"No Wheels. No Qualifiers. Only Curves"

In this video, I'm going to show you how you can color grade with only using the curves.
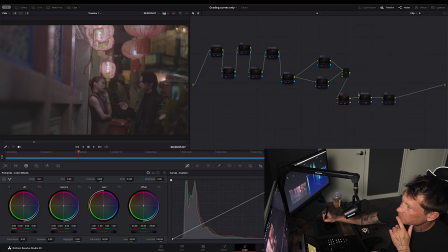10s
I've got this clip here. It was shot in red. First thing I did was add a CST. The color space I'm working in, I changed to red, so I don't need a CST at the start. We're already working in red, and then this CST is changing it from red to Rec 709. So that's the first step. Then I started looking at contrast. So we're only going to use the curves here.
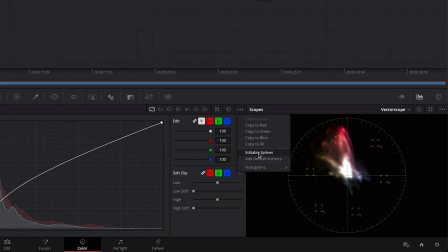32s
I created this type of contrast with my editable splines turned on, and I got here. So I moved from here to there. Sometimes I find it's a bit tricky to know if your contrast is correct,
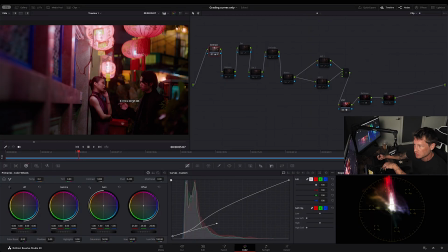48s
if the saturation is still there, because it still kind of doesn't look good. But on a contrast level, I think this looks good. Let me show you how I usually do it. I like to work in monochromatic when I do contrast, and I just go here and then I say monochrome, and then I can see on a contrast level, does it look good? Because when you start adding saturation, it can kind of play tricks with your eye.
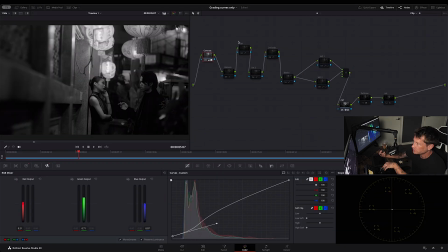72s
So let's just do this monochromatic as well. Let's just see the difference between this note on and off.
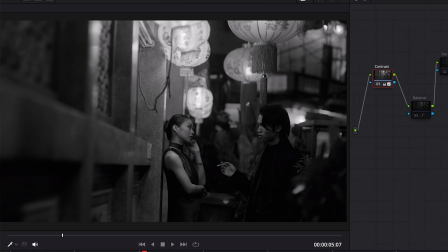77s
So this is from the CST, and this is the contrast I added, and I like that.
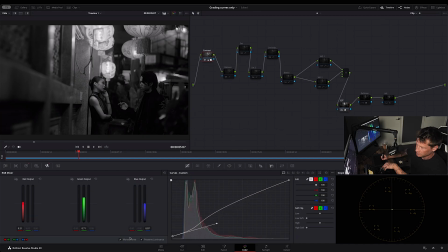83s
So I'll just turn off the monochrome. So we'll go back here. You can see the shot super red. So in the balance note, in my curves, on the red, I just pull it down, and I landed here. And you can even see in the vector, like it's super red. It's really pushed in that direction.
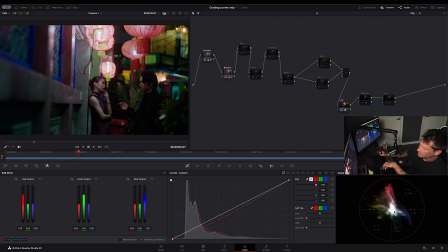99s
And then if I pull it back, it's a bit more of a balanced type of shot. Then I moved to saturation. I added a bit more yellow and I brought down the luminance of my reds. Usually you'll see in like type of cinematic type of grades, the red isn't really bright.
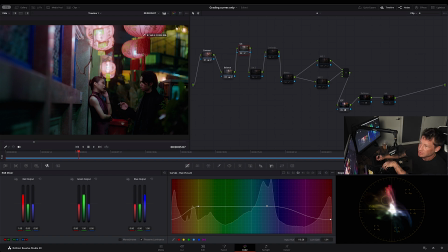120s
It's usually kind of dark. And so you'll see up here, I pulled down the luminance of the reds. And then the second saturation node, I played with the sat versus luma.
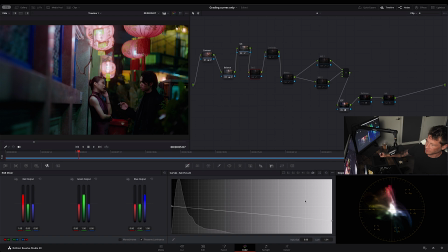130s
The more saturated your colors, the brighter it's gonna get, depending on where, or darker it's gonna get, depending on this. Because what I wanted to do here is I also wanted to decrease the luminance in the most saturated areas.
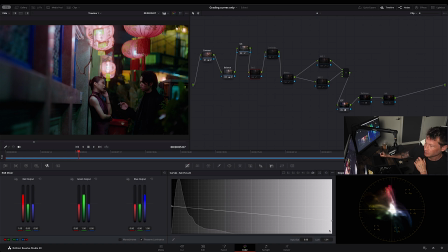143s
That's how this graph works. Saturated versus luma. If you pull this thing down, your more saturated areas are going to get darker. And if you pull this thing up, your more saturated areas are going to get lighter. And you'll see what this does.
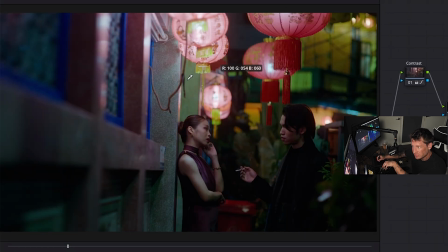156s
It just darkens up these guys, these reds a bit more, these highlights, because I want the focus more to be on them. I don't want you to look at this and then your eyes just go to these lanterns at the top. And then my second adjustment, or my trim, I felt it was missing something.
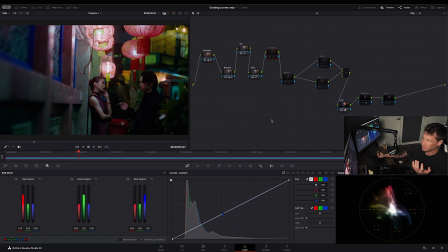172s
So I went back into my curves and I pulled down a bit on the blue to add a bit more green.
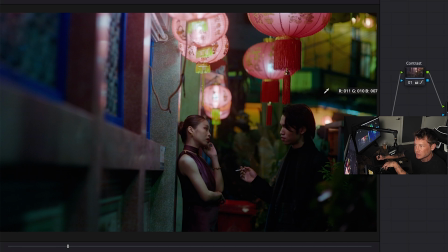178s
And you can see it here, just to add a bit more color to the shot. Next up, what I did was I attacked the blacks.
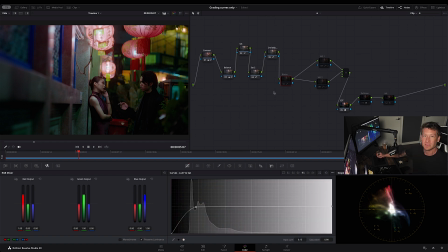185s
I don't want any color spillage to be in the darkest areas of my shot, of my clip. So the luminance versus sat. That means the luminance on the left side is the darkest to the lightest, and the saturation is the least saturation to the most saturation.
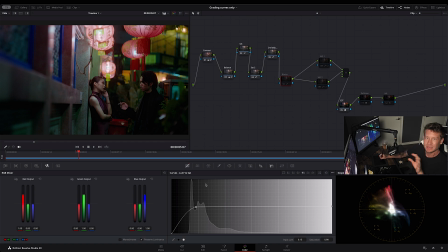201s
So if I pull this thing down, what happens is I'm telling DaVinci in my clip where it's the darkest, I want the least amount of saturation. And what that does is it just kind of takes some heat off even more of these reds, and also cleans up my blacks a bit.
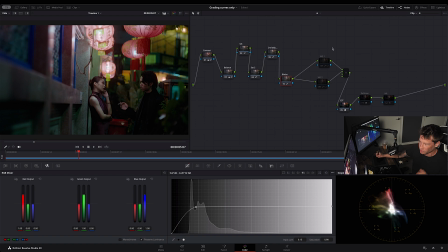216s
And then what I did was I kind of cheated a bit, because I know I said I was only going to use curves. I did, but I also used windows to shape the light of it. Because this shot's nice. I kind of like where it's sitting, especially like on the saturation. You see the reds and the yellows are the same saturation. The blues are kind of there. So it's kind of, it feels like a balanced shot saturation wise.
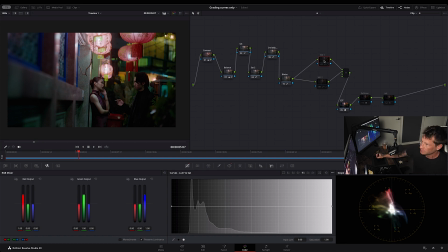238s
There's not one color just overpowering the shot. But my eye is still kind of going everywhere. And what I did here was I brought down this.